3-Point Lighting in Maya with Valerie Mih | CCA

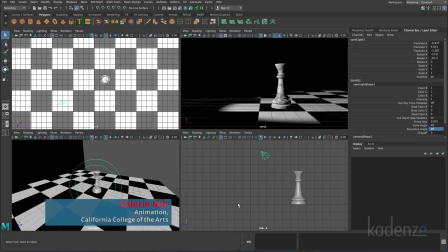(0:00)
In this tutorial, we're going to discuss three-point lighting, which is a very classic lighting setup. It uses three lights, a key light, a fill light, and a rim light to define the subject in the scene. So currently right now, I just have one light in my scene. If I do a one-frame render of it, I can see what that looks like.
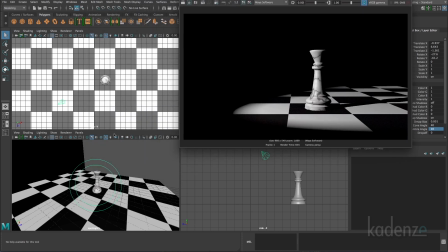(0:20)
This light is positioned to the left of the subject at about a 45 degree angle. So this is my top view here. I can see the light. It's about a roughly 45 degree angle from the subject of my chest piece. And it's also slightly above the subject. So the light is pointing downwards.
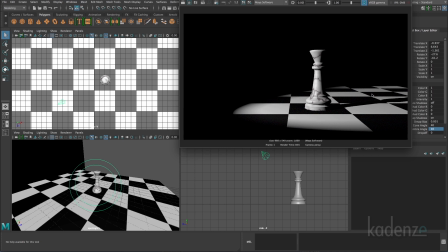(0:39)
And you can see that in my one frame render. However, with just one light, the problem is that there's very dark shading on the side of the model that receives no light. And that might be good in some cases. Like, let's say you're trying to create a kind of a film noir look, which has very high contrast lighting.
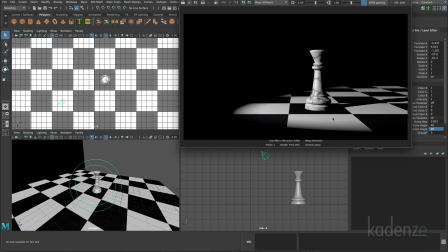(0:58)
That would be fine, potential light. But in many cases, it just isn't as strong of a lighting setup because part of the object is actually really hidden and we can't see it very well. So we're going to add another light, which is called the fill light.
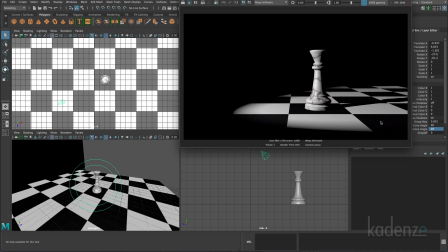(1:14)
And that light is simply going to be filling in a little bit of lighting on the side that receives no light. So these shadows are not going to go to pitch black. Instead, they'll go to a lighter tonal value. They'll still be darker than the lit side where the key light is, the main light is, but they're not going to go completely to pitch black.
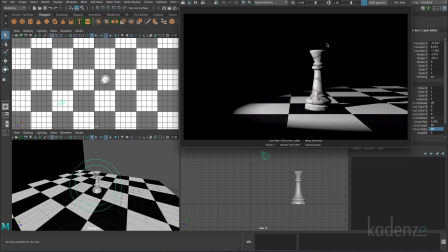(1:33)
And what that will do is it'll help to define the shape better. The form will be more visible and it'll give a wider range of values to our scene.
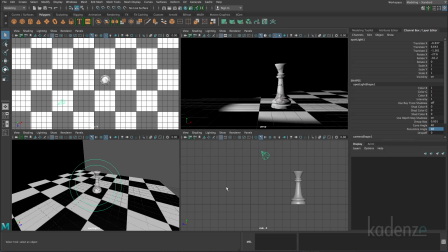(1:41)
So let's go ahead and take a look at that. So I have one spotlight here and I'll just go ahead and duplicate that.
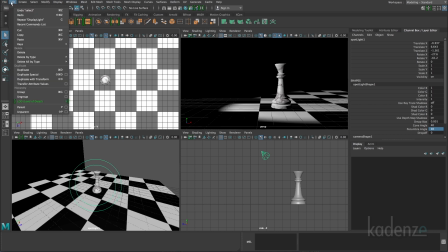(1:49)
So I'll go to Edit and then Duplicate.
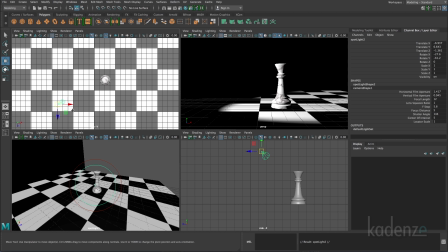(1:54)
Now I have two spotlights and I will simply move one of them to the other side of the model. Typically, the fill light is going to be at the opposite 45 degree angle to the subject.
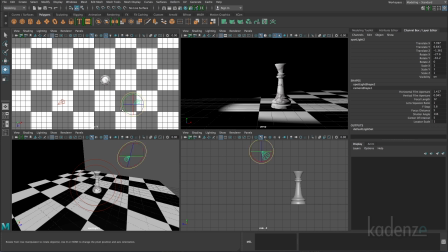(2:10)
So I will go ahead and rotate it. So now then it'll be pointing at the subject. And I can position this so it's hitting the other side of my model here. This is currently at the same intensity of my main key light.
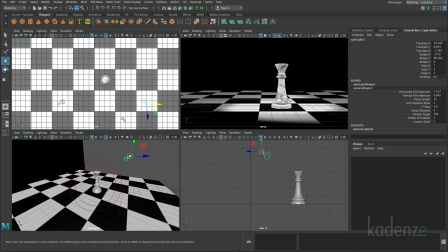(2:28)
And the fill light is always at a lesser intensity in order for it to just give a subtle lighting to the shadowed area. So I'm going to go and adjust my intensity. Under my spotlight channel box, I can click on the spotlight shapes item.
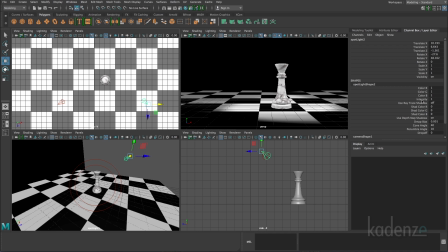(2:45)
And under intensity, I can simply lower that. And I'm going to adjust it to about just right about 0.1. And you can tweak it to different values,
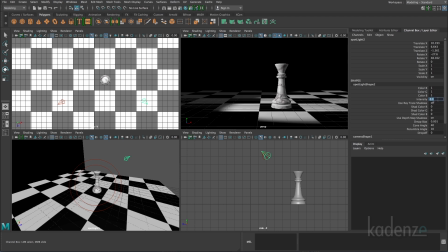(3:01)
but at 0.1 instead of 1, so instead of if it was at full intensity, it would be 1. If I change this to 0.1, you'll see now that the light that's coming from this side of the object
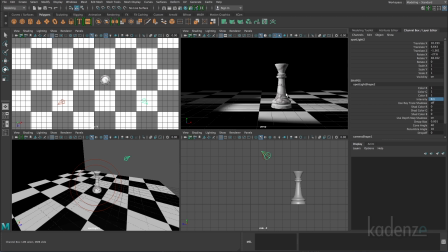(3:14)
is just basically giving a little bit more lighting to the shadowed area, so it's not just completely dark. Instead, we can actually see that form a little bit better now. We still see that it's a shaded part of the lighting, that the main light is coming from this other side here,
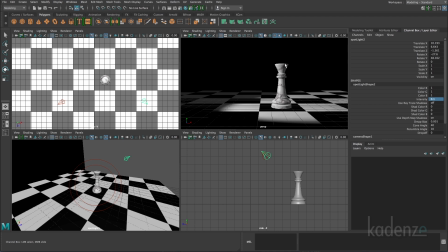(3:32)
but we can still see the form a little bit, which is very helpful for defining the form. And it's also usually more visually appealing. So that's what's called the fill light.
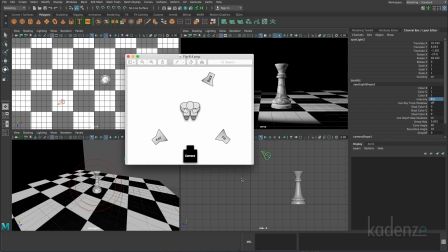(3:42)
And I can pull up a diagram now, which is going to give you an overview of what that looks like. So in this image here, it shows the basics of three-point lighting. You have your key light, which is usually at a 45 degree angle to the subject.
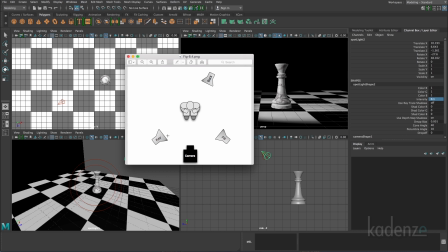(3:57)
It can be either on the left or the right side. In this image, it's on the left-hand side. And it's usually pointed downwards to illuminate the subject. And then the fill light is what gives a little bit more definition to the shadowed area.